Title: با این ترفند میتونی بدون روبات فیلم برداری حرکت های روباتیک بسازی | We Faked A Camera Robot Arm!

ببین ربات فیلمبرداری خیلی خفنه، ولی خیلی گرونه. سانسور می‌ذاری؟
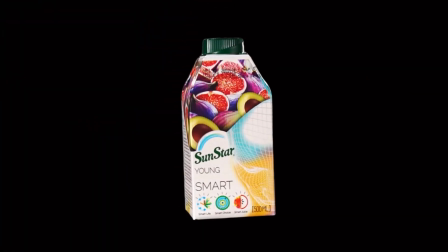سلام، من محمد رضام و اینجا گوریلا استدیو. خیلی خوش اومدید. احتمالاً اسم ربات بالت یا همون ربات فیلمبرداری به گوشتون خورده. رباتی که هر مسیر رو که دلتون میخواد میتونید بهش بدید و اونم مثل یه بچه خوب مسیر رو طی میکنه، کاری که تقریبا هیچ فیلم برداری نمیتونه انجام بده. پلانایی میگیره که مغزتون رو منفجر میکنه. ما چند تا ویدیو محصول دیدیم که با ربات بالت فیلم برداری شد. گفتیم بالت که نداریم، ولی آیا میتونیم حرکت بالت رو شبیه سازی کنیم؟
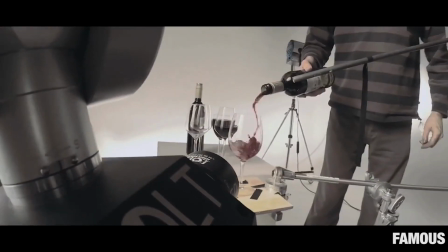آیا میتونیم به جنگ این هیولای چند صد هزار دلاری بریم یا نه؟
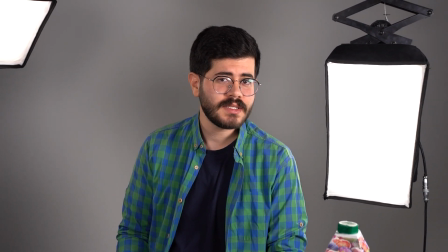همونجور که میدونید برای فیلمبرداری از محصول با استفاده از ربات بالت به این صورت که محصول ثابته و ربات به دور محصول حرکت میکنه.
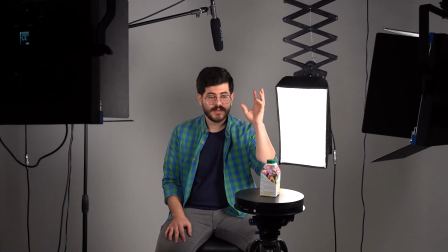ما چون مسلما ربات رو نداریم، گفتیم دوربین رو ثابت در نظر بگیریم و محصول رو بچرخ کنیم.
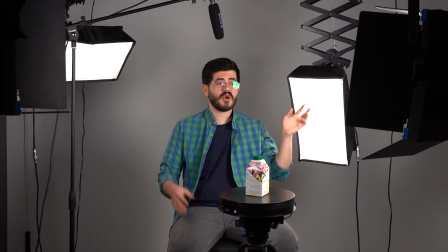ما محصول خودمون رو روی سینی برقی چرخون قرار دادیم و از چهار طرف بهش نور تابوندیم تا یه نور یه دست فلت داشته باشیم.
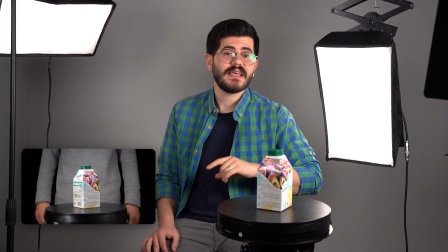سینی برقی چرخون وظیفه‌اش اینه که حرکت رو به دور محور ایگرگ انجام میده.
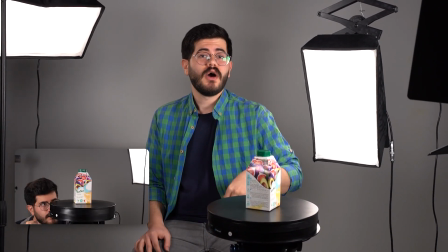ما سینی برقی چرخون رو روی سپایه قرار دادیم تا حرکت به دور محور ایکس رو هم داشته باشیم.
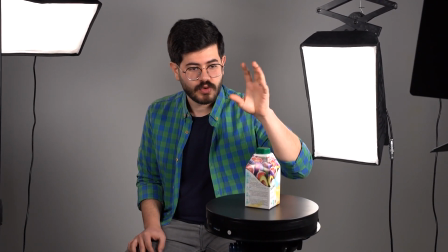ما علاوه بر این که محصول خودمون رو تو همین زاویه و همین حالت فیلم برداری کردیم،
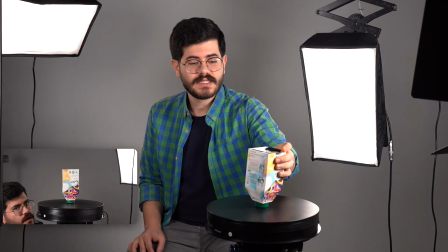اون رو به صورت برعکس هم روی سینی چسبوندیم و به صورت برعکس
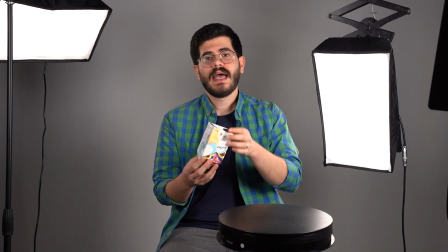هم اون حرکت رو ضبط کردیم تا بتونیم همه زوایای این محصول رو داشته باشیم.
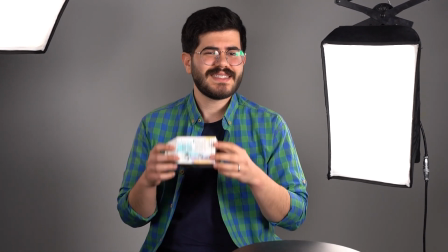تا وقتی که بعد از ادیت این اتفاق انجام شد، اون حس حرکت ربات بالت به دور محصول به شما منتقل بشه.
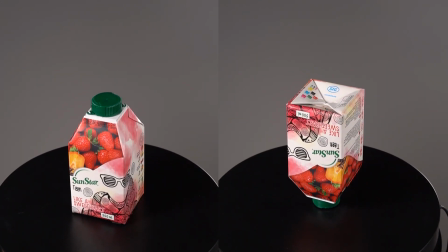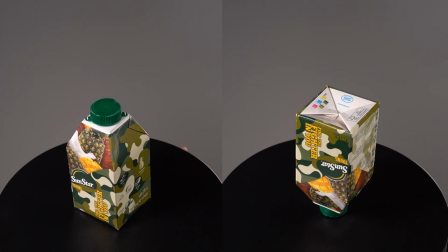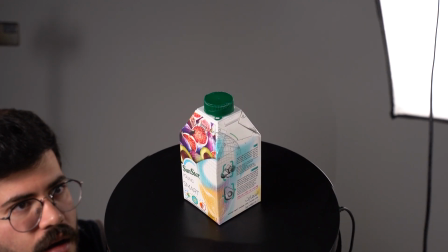برای بک‌گراند هم به این فکر کردیم که اگر یه بک‌گراند با پرسپکتیو داشته باشیم کار خیلی جذاب‌تر میشه. چند تا ایده داشتیم. ایده اول این بود که طبق حرکت پاکت ها ما توی واقعیت دوربین رو حرکت بدیم. فکر کردیم اصلا شدنی نیست. به یه راه حل دیگه فکر کردیم.
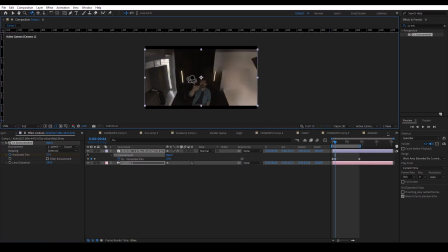گفتیم یه عکس 360 درجه از محیط استادیوم بگیریم و اون رو توی نرم افزار با دوربین نرم افزار حرکت بدیم. با نرم افزار HDRI روی موبایل از فضا یک عکس 360 درجه گرفتیم، اما اون چیزی که مد نظرمون بود نشد و عکس‌ها اون کیفیت رو نداشت.
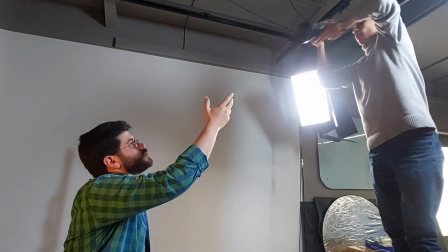برای همین خیلی ناامید برگشتیم به ایده اولمون و در کمال تعجب با چند تا ضبط پشت سر هم اون پلانی که می‌خواستیم ضبط شد. بعد از فیلمبرداری اولین کاری که باید می‌کردیم جدا کردن بک‌گراند از پاکت‌های آب میوه بود.
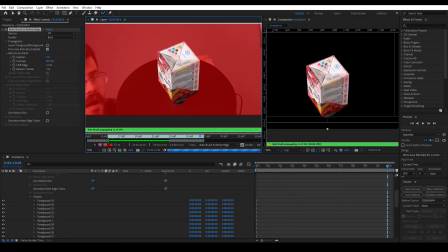ما با ابزار روتوبراش پاکت‌های آب میوه رو جدا کردیم و با کی فریم زدن اونا رو مرکز تصویر حفظ کردیم. اگر نمی‌دونید چطور میشه با ابزار روتوبراش کار کرد، ما این ویدیو رو آماده کردیم، می‌تونید روی لینکش کلیک کنید و اون رو تماشا کنید. حالا نوبت میرسه به این که از یه تمی بریم به یه تم دیگه و با حرکت رباتین اتفاق بیفته.
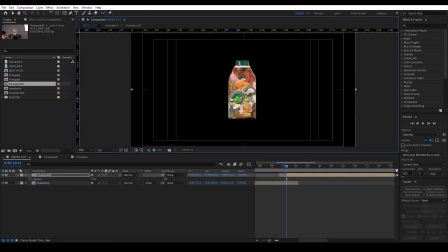ما برای مچکات زدن نمای روبروی همه پاکت ها رو انتخاب کردیم تا اون پرسپکتیو
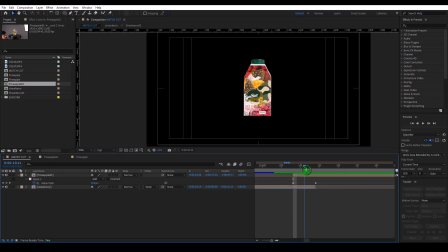رو نداشته باشیم و به راحتی این شکل بگیره و به درستی و دقت بالایی داشته باشه.
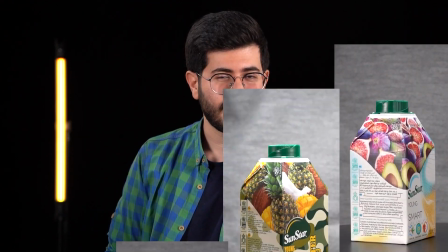برای این کار یعنی کات زدن بین تم ها، ما نمای 360 درجه همه پاکت ها رو ضبط کردیم تا وقتی که اونا به روبرو میرسه و نمای روبرو رو میبینیم، کات زدن اونجا شکل بگیره و ترانزیشن اتفاق بیفته. بعد از همه این کارا میرسیم به تایم ریمپینگ و با استفاده از اون میتونیم سرعت اون تیکه‌ای که
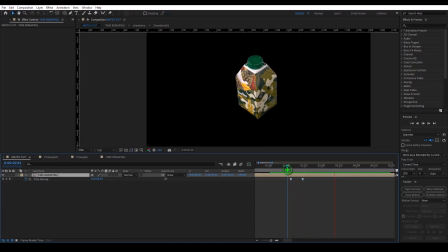داره انگار ربات بالت حرکت میکنه رو بیشتر کنیم تا اون شبیه‌سازیه بهتر اتفاق بیفته.
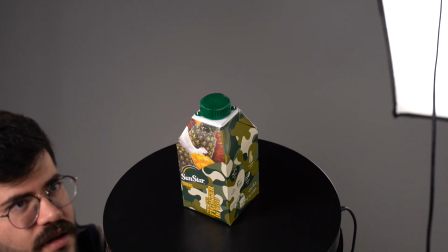یه جمع‌بندی کلی بکنیم. ما به جای اینکه دوربین رو حرکت بدیم، محصول رو حرکت دادیم.